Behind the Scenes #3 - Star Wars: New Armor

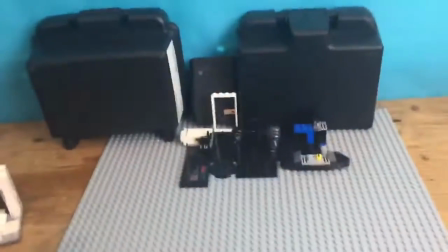So here I've got my computer set up, my keypad, and my camera. I just wanted to show you guys how I did the hallway of the Death Star.
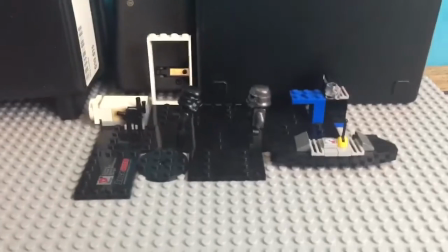I didn't put a lot of thought and time into this because I
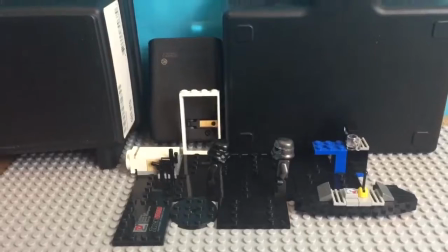wanted to put the video out as quickly as possible and try to make it in 2 days or less.
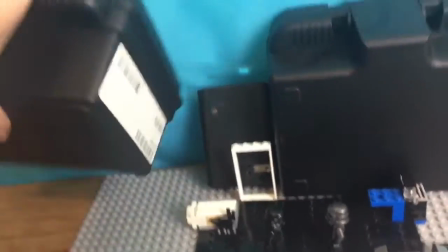I have these little gun cases here that are not being used anymore as a black background.
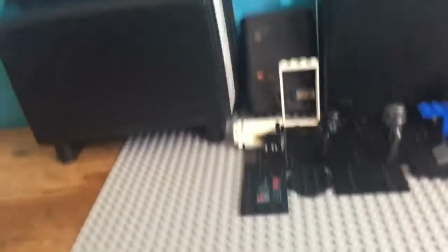I also put my camera charger back there too.
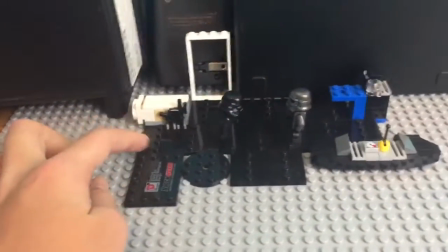And I just put some of the LEGO minifigures black tiles on the floor to give that shiny black floor that the Death Star has.
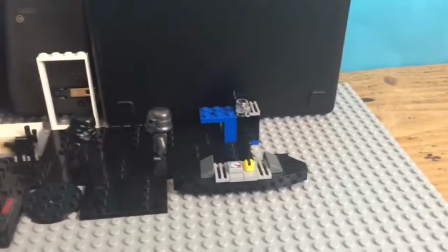And then I just put some little things like a coffee machine, a coffee
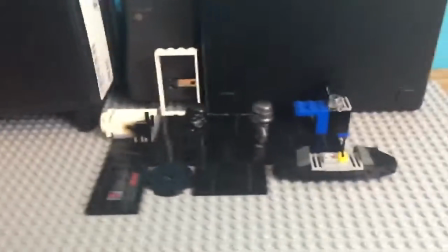maker, some guns, a little table. I didn't really put a lot of thought into it, but that was how I did it.
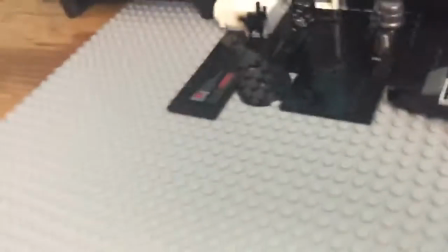And then when I turned the camera
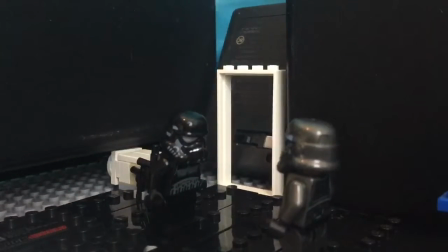like this, I would take this and turn it like that so that everywhere you looked,
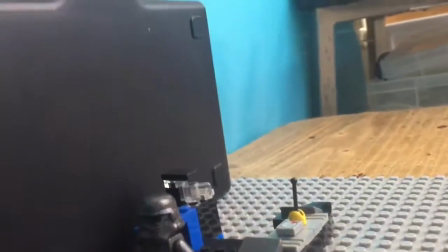it would appear to be black, like that, basically. I just moved the black boxes around.
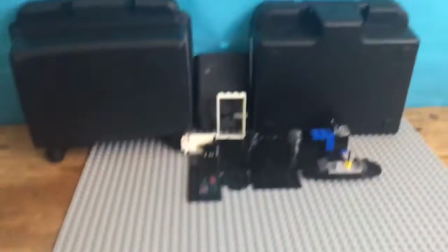It wasn't a very difficult set to build.
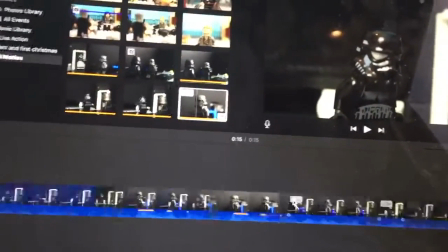I also didn't spend a lot of time editing the voices of the characters.
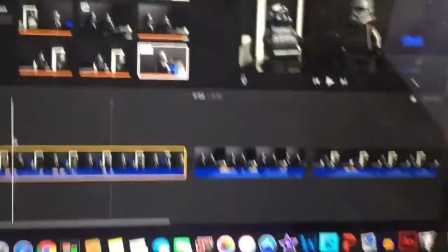I really just, I only put them through one effect. So you can see here, this is the original voice.
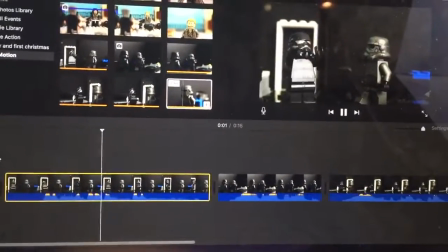Oh my gosh, I'm so excited about our new uniforms.
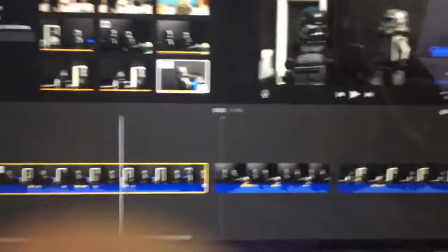So you can kind of hear it echoing a little bit in the room, and it also does not sound like a stormtrooper.
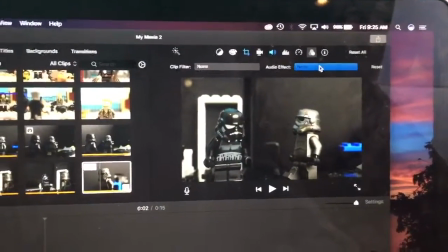I know how to make it sound more like a stormtrooper, but if you're in iMovie, there's a very easy effect that at least makes it sound a little bit like that.
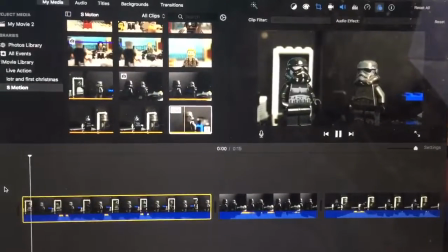So now here it is after that muffled effect.
Oh my gosh, I'm so excited about our new uniforms.
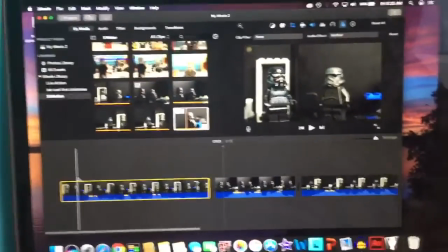It doesn't really sound too much like a stormtrooper, but it definitely sounds better. And I mostly was trying to work on this video in a short time span.
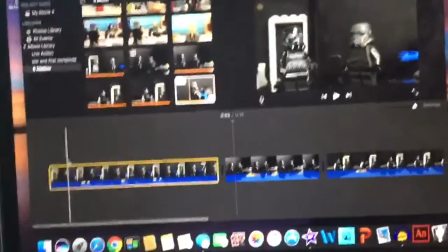So if you're trying to
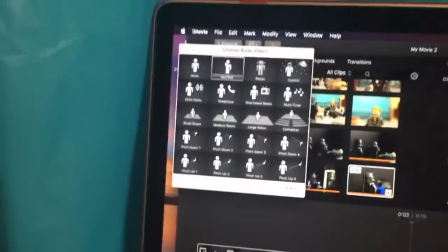have cool voice effects in a short time span and you're using iMovie, they have lots of cool effects you can use.
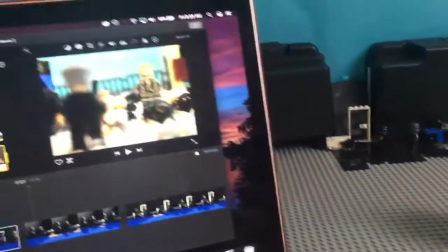So yeah, that's pretty much all that happened in this scene. I'm also going to show you guys how I did the next scene.
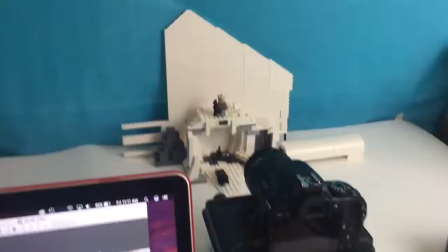Alright, so this is where I shot the second scene.
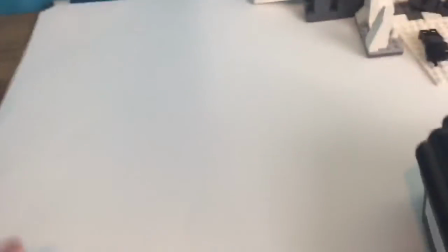So for the bottom part, I used a white thin poster
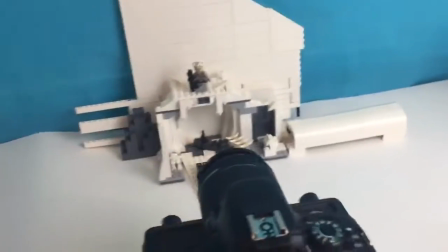just to create some more white light reflecting up, and also any uncovered areas by bricks I wanted to be white.
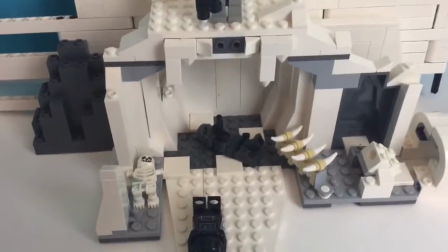You can see this is an old Hoth set that I have that's very good for a good backdrop.
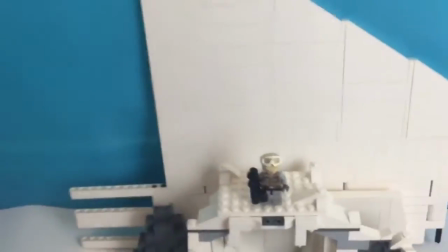I used the fin of a Star Wars ship as a background also, to give more whiteness.
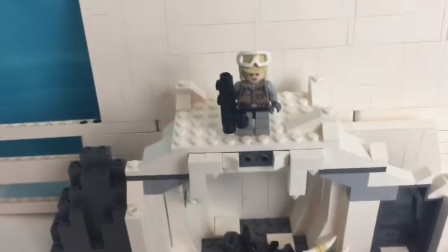And then, even though technically the rebel who's supposed to be sniping them from far away is not supposed to be right above them,
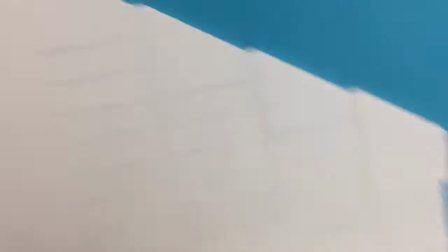obviously, I put him up here because it was a good spot to film from. So first, I shot them down here, then I shot him up here.
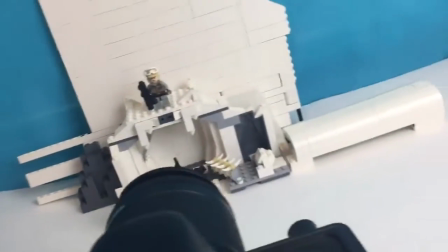But it appears to be that they're in two different areas, but it made it a lot easier for me.
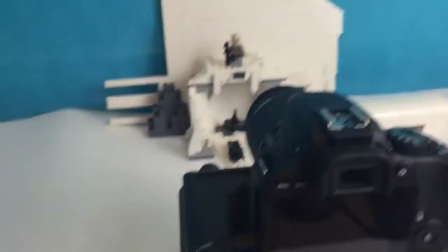And then, I didn't use a tripod for this part because it's still low enough that I don't need to.
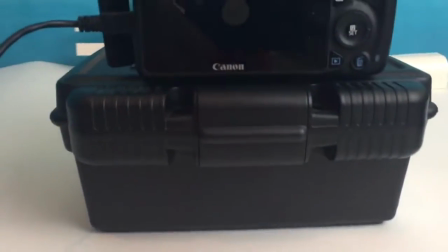So I used those black boxes again,
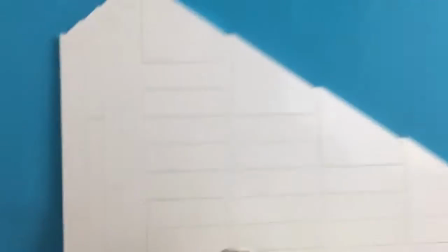this time to have the camera slightly elevated so that I could get a shot at about this height of the rebel.
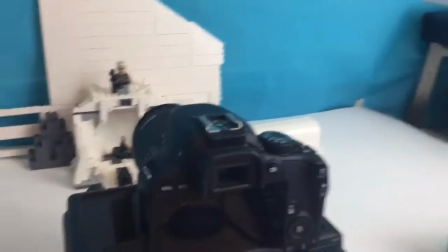And yeah, that's pretty much it. I didn't really do any advanced editing or anything in this video.
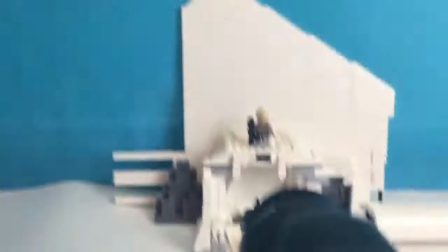The laser blasts were done in Photoshop and it was very quick and easy.
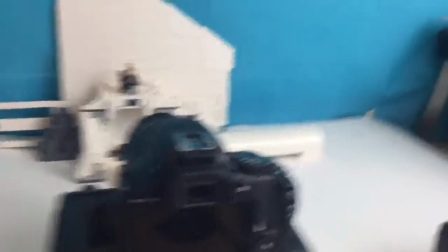And that's pretty much it. I hope you guys enjoyed it.
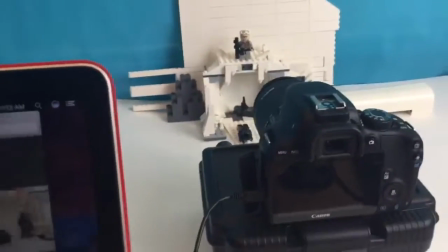I'm working on a lot more high-level stop motions that will be coming out very soon, and I apologize for the long break.
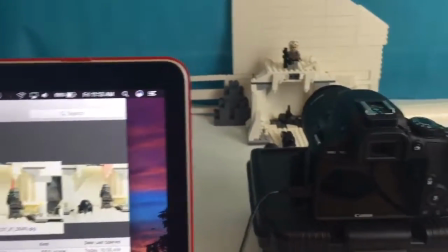So, yeah, I'll see you guys later.